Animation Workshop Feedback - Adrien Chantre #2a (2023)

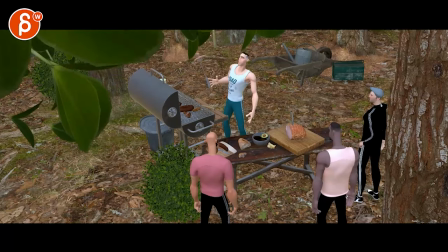All right, new version here, there's sound.
I'll tell you boys, life is crazy.
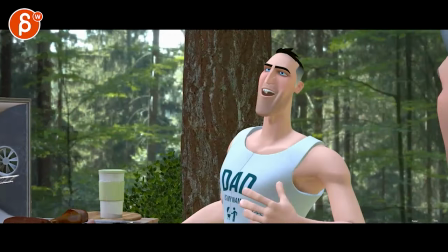One day you're in community college, driving a Camaro T-top, cock of the walk. And then you need some cash, so you get a job.
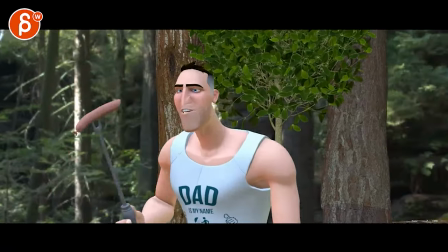You think it's only temporary, but then you get a promotion. And then a raise. And all these doors open up for you.
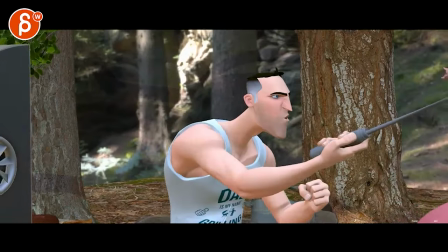Except they're not really doors. They're trap doors. And then all of a sudden, bam!
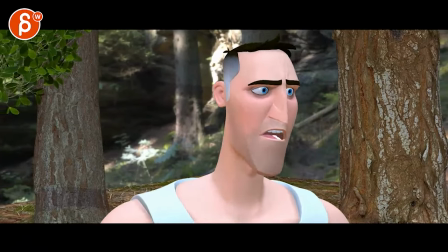20 years has zipped by and you're thinking, is this all i have to my life not
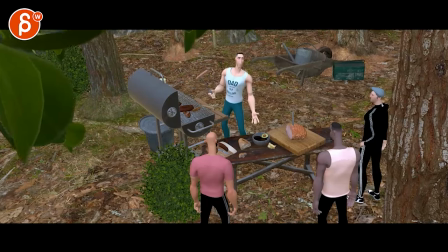you kids i love you kids but come out the house it's crap i'll tell you boys life is crazy there is a lot to go through i'll tell you boys and you are mentioning here hold on
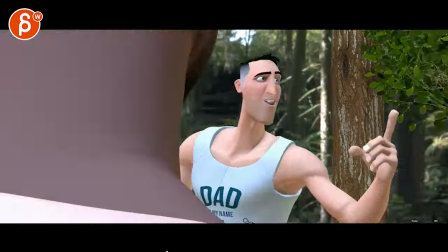it's mostly lower part of the face and body mechanics so i think i'm going to go through it's overall
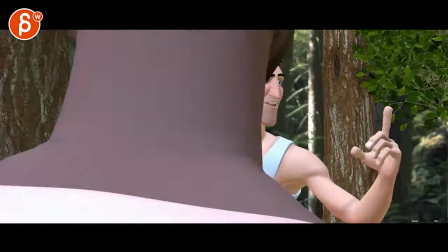great i really like it um sometimes i'm a bit worried about stuff like
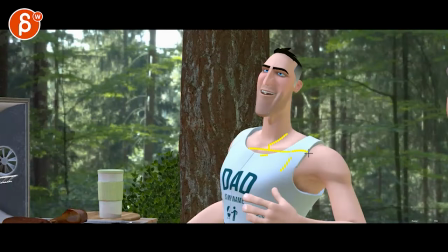this where you have it's more simplified textures and then you have fairly complex textures or more complex and then you have photoreal photos photos are photoreal in the background it's an odd mix
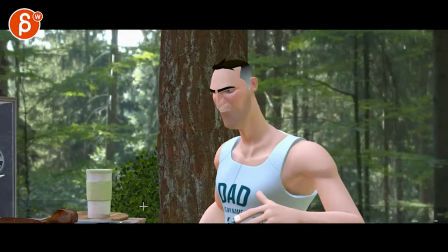um i will probably do something where you put that type of geometry back there a couple times and do hardware fog and kind of haze it out
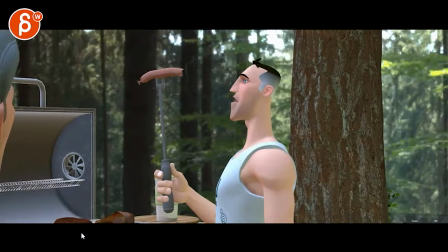like you start off and it's a cool look for sure
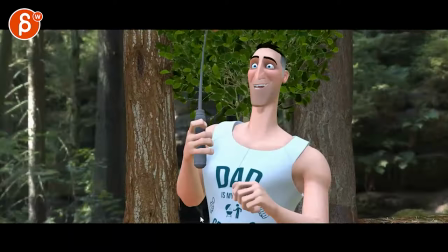it's just maybe it's just me it's just sometimes i there's such a disconnect between a photograph and then cg objects
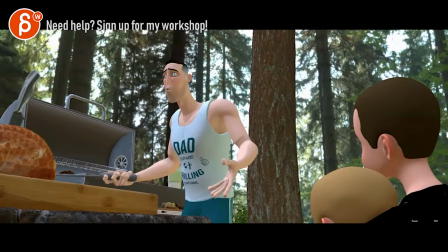since you're already taking care of the look but it's nicely placed i do definitely like it and i've seen i was gonna
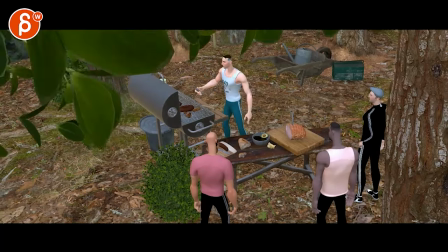say i've seen worse it's not that bad sometimes it's really really distracting uh and i don't feel like it is that distracting here but just
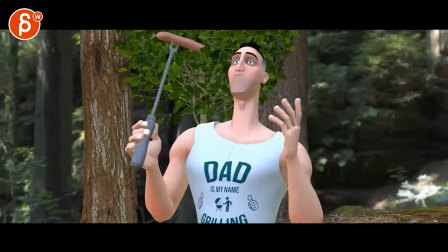just as an fyi you're paying for this workshop so i'm gonna tell you everything that i'm thinking here uh sometimes it's a bit odd to see just that
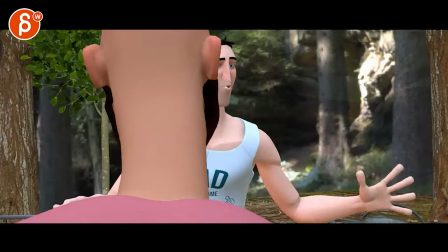that mixture of super sharp and texture stuff and then you have kind of uh yeah like a photo in the back i know it's cool stuff though i
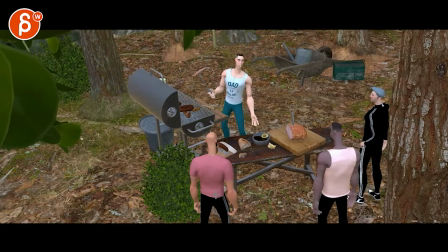do like it anyway i'll shut up about that one still like the beginning i'll like that intro but let me go there are little things
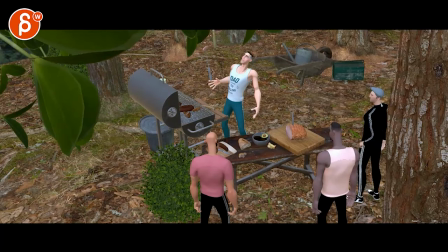animation wise it's not too crazy uh it's for me it's more the combination of the the energy of the sounds with the energy of your body mechanics and i think i mentioned that before but there's some areas that still stand out a little bit so let's go one by one i'll tell you
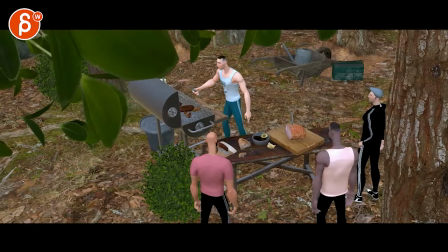boys life is crazy so that's okay in terms of sound don't mind what caught my eye i'll tell you is that you're you're
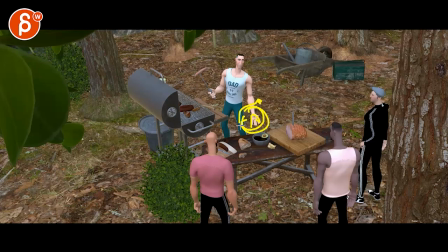fanning out that arm and you have that exposed hand gesture in terms of you can clearly see the fingers and then you do it again it's it's a bit of a it's a bit double and it's maybe just the way it's modeled and from that angle but it seems like at that point they're reminding me of
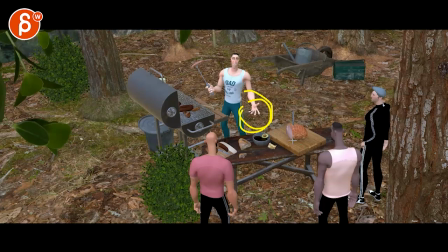this is some alien creature of like in strange in strange worlds or just an alien thing where you have you know the fingers and then the kind of bulb is at the end how they kind of stick out there might just be me but i will probably
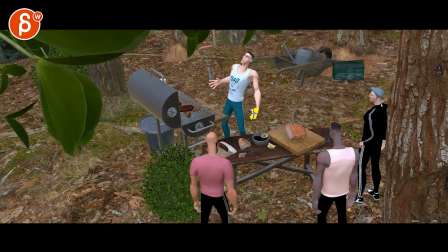stick with something like that hand towards us like this i'll tell you boys life is
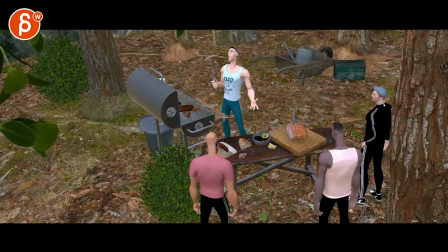and then you can do life is crazy like that and maybe just not as spread out and and fanned out so maybe just the bits let me see if you go back a couple frames i don't know it's it's pretty big it's almost
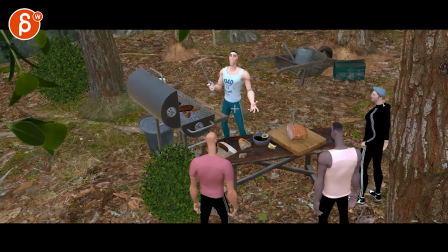like you want to stick with that kind of pose on this it just that just seems over exaggerated the thumb is really high up there um
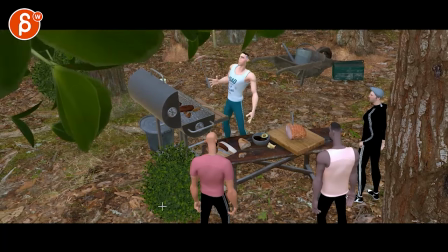that's the only thing that bugged me there i'll tell you do love this
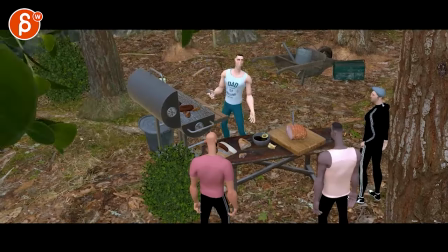i'll tell you boys life is crazy now for me i will keep it like this keep that hand
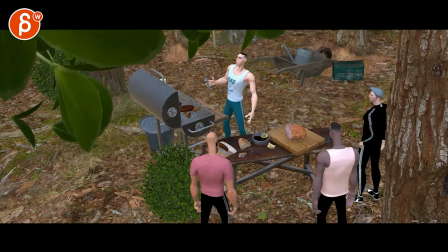and then go maybe this far max and not have
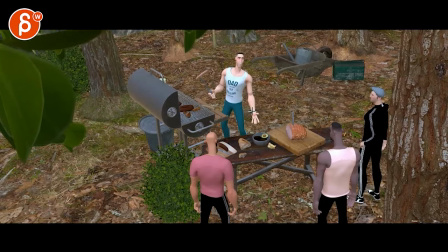this and also not have that just throwing it out there your
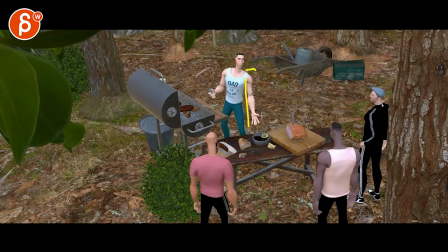shot do what you want to do um i'm usually in the less is more when it comes to arm gestures fanning out opening up hands and stuff like that
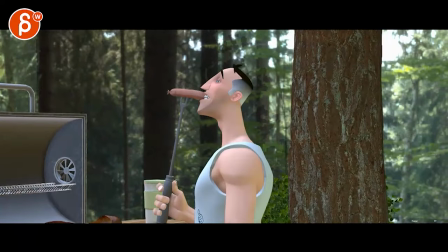because you do have something here already life is crazy and i don't think it's needed and again like this opening up so sharply and
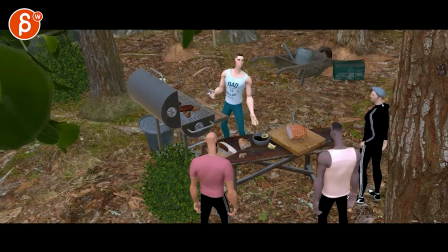then having the fingers out like i look here and i stop looking here and that's the main reason why i'm saying have this as a nice line here it's a
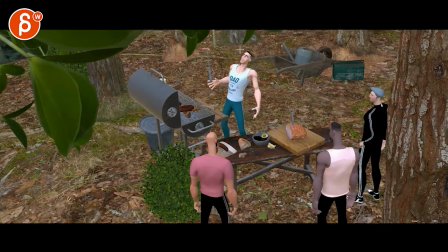nice pose the simplified triangle finger pose and everything but that way the focus is always here i'll tell you boys life is crazy
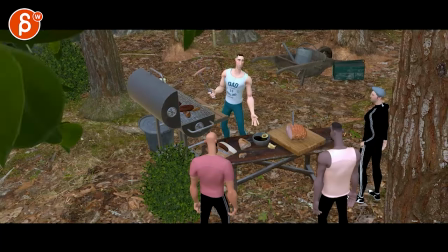you know i know that's just me rest is cool life is crazy
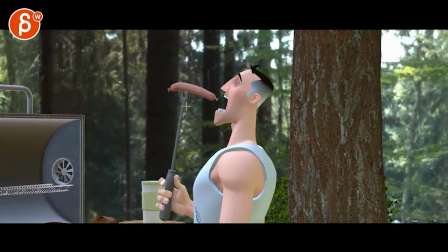i love all this i love the the silhouette of this the
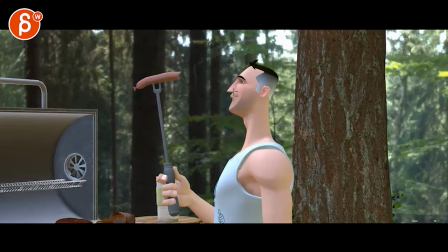bite and then how the that is great i love all this one day you're
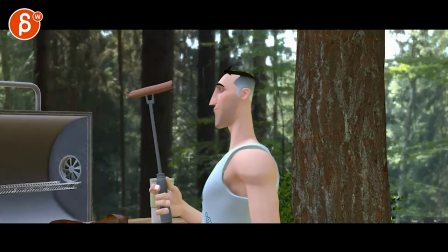in thinking back i don't think i've ever animated with with let's see apollo rake
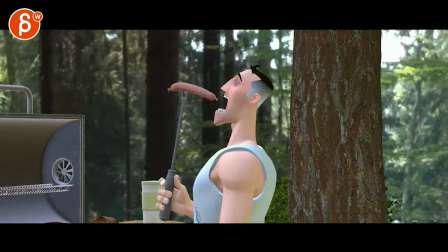but um i remember reviewing it a while back it's just so appealing i love the face anyway that's
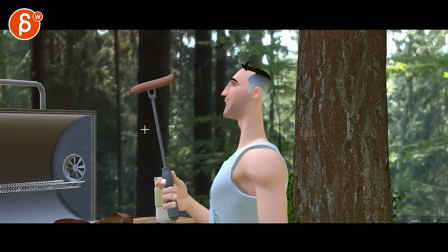all cool i think your sausage is a bit soft that's an odd thing to say never
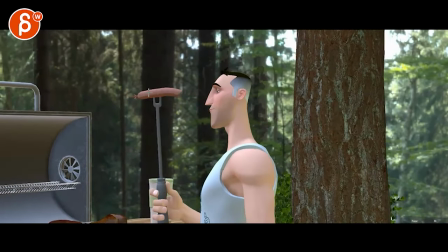mind i'm just saying this wobbly thing one day just
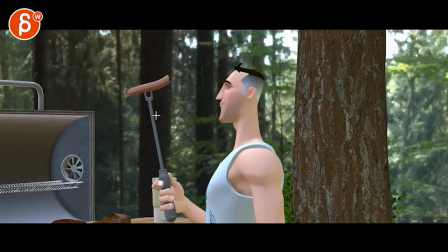because I came back from Switzerland two weeks ago, something like that. And we ate a lot of sausages. That was just, you know, potato sausages.
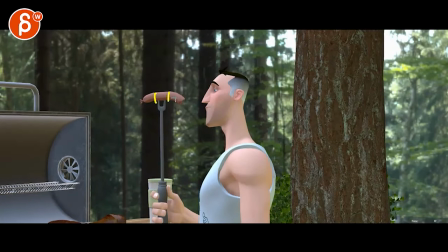That's the country for that. And stuck in here on the grill, they're going to be going to be pretty hard.
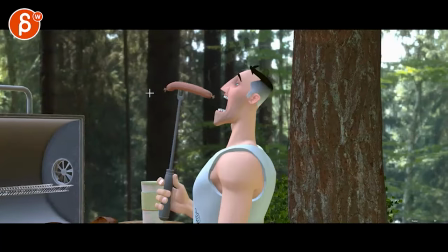I know this is the oddest, most inappropriate review ever.
Crazy.
But I would just not have that wobble so much.
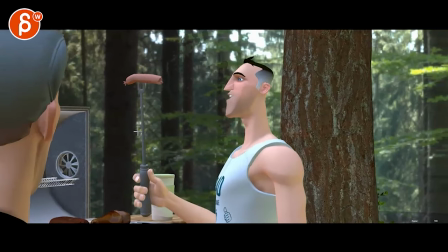Keep it a bit firmer and stiffer. There you go. I said it. I said it.
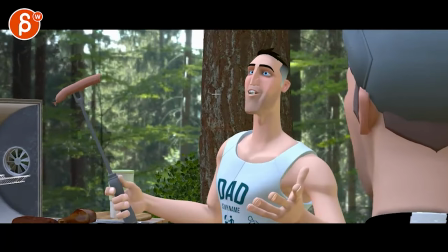It's horrible. So here's the first one. Okay, I'm continuing with the inappropriate.
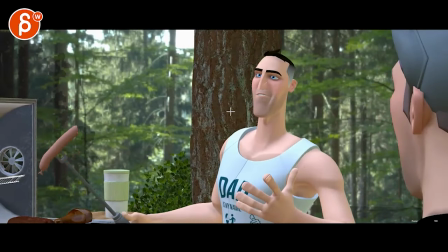As he says, cock. I can't even say it out loud without laughing.
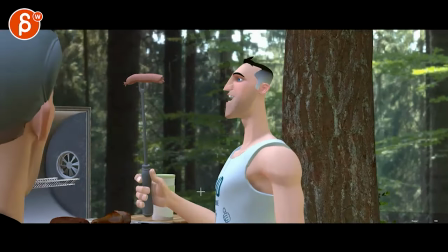I'm so immature, but I'm going to stick with it.
So you're in community college driving a Camaro T-top.
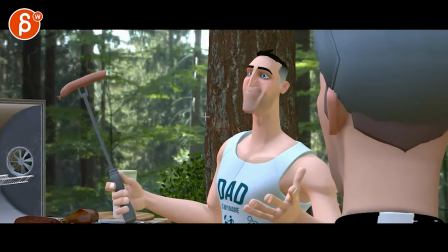Cock-a-the-walk.
That. That at a kakara-walk. There's such an accent there that I would have a little bit of maybe a slight shoulder raise,
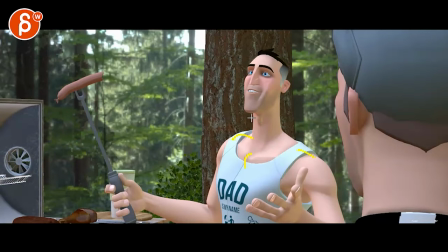but a little bit of chest up, but definitely a head up accent.
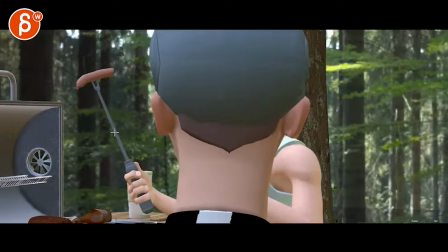Or you can do like a side twist or something. an accent on that word driving a camaro t-top cock of the walk walk and
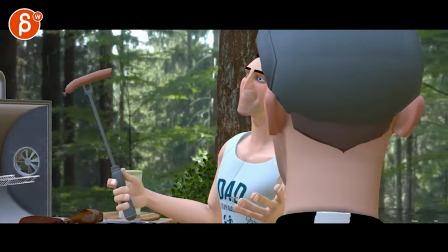that's cool i like all that careful again with the hands let's drive on a camaro t-top you have this here and then and then you do it
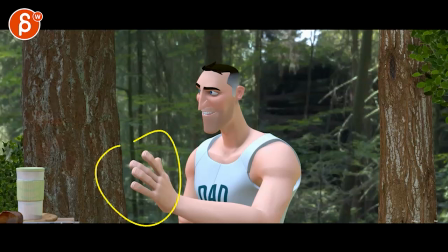again you need some cash so you get a job and then you have it again so i'm just worried about the the repetitiveness already so to me this i like because it's such
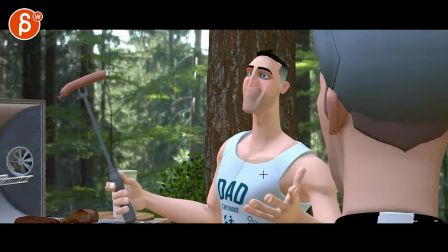a strong silhouette that i would have you can keep this one i would still have it below and not have
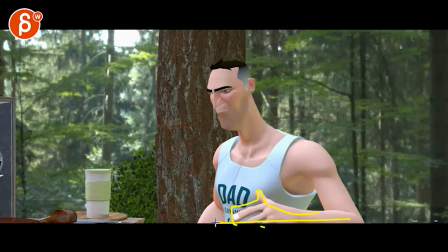it at all and then this one would be like no higher than this he's just acting things out and that's how we're framing this it doesn't go that high
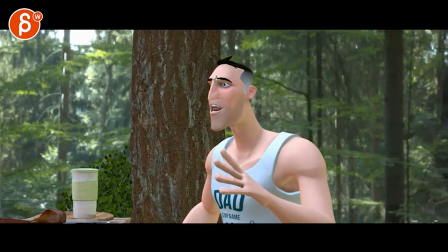because again i love looking at this and then and suddenly i'm looking down because this hand comes up and you need some cash so
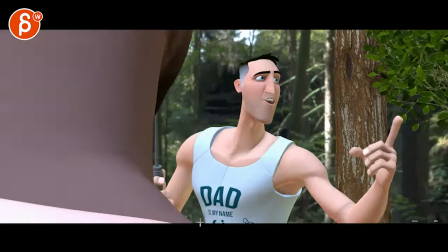you get a job i will keep that one do you think it's only temporary don't mind this one that's okay watch out at the very
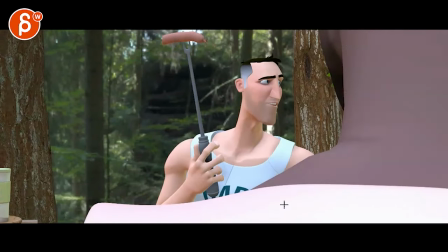end that's a linear pop there as the hand goes down you can easily go down once it's covered so i'll just keep that up here just watch out
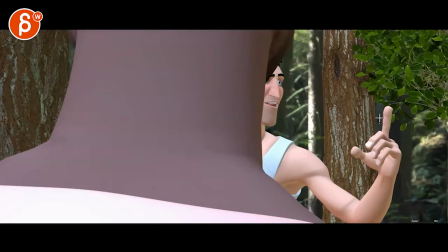spacing wise we're having a rotation this way bam and then we're locked here you can see this for a couple frames we kind of locked two frames in 2d space sometimes it's odd when you animate something to camera it gets kind of locked watch out for that right but then you get a
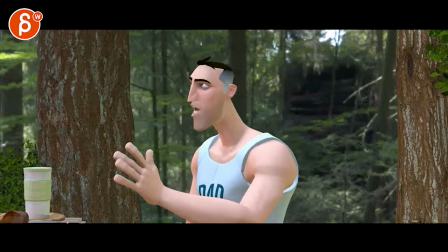promotion that's okay you think it's only temporary but then
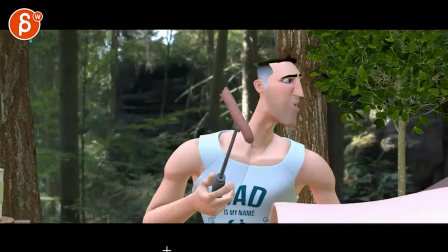you think it's only temporary but the temporary is a bit mushy in terms
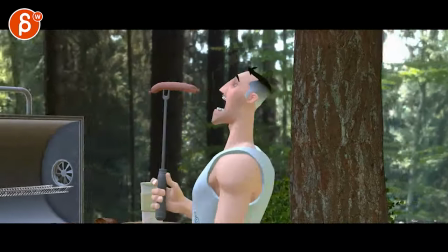of the lip sync let's go back here crazy crazy
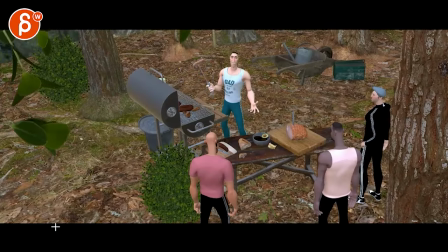i just put my player too life is crazy crazy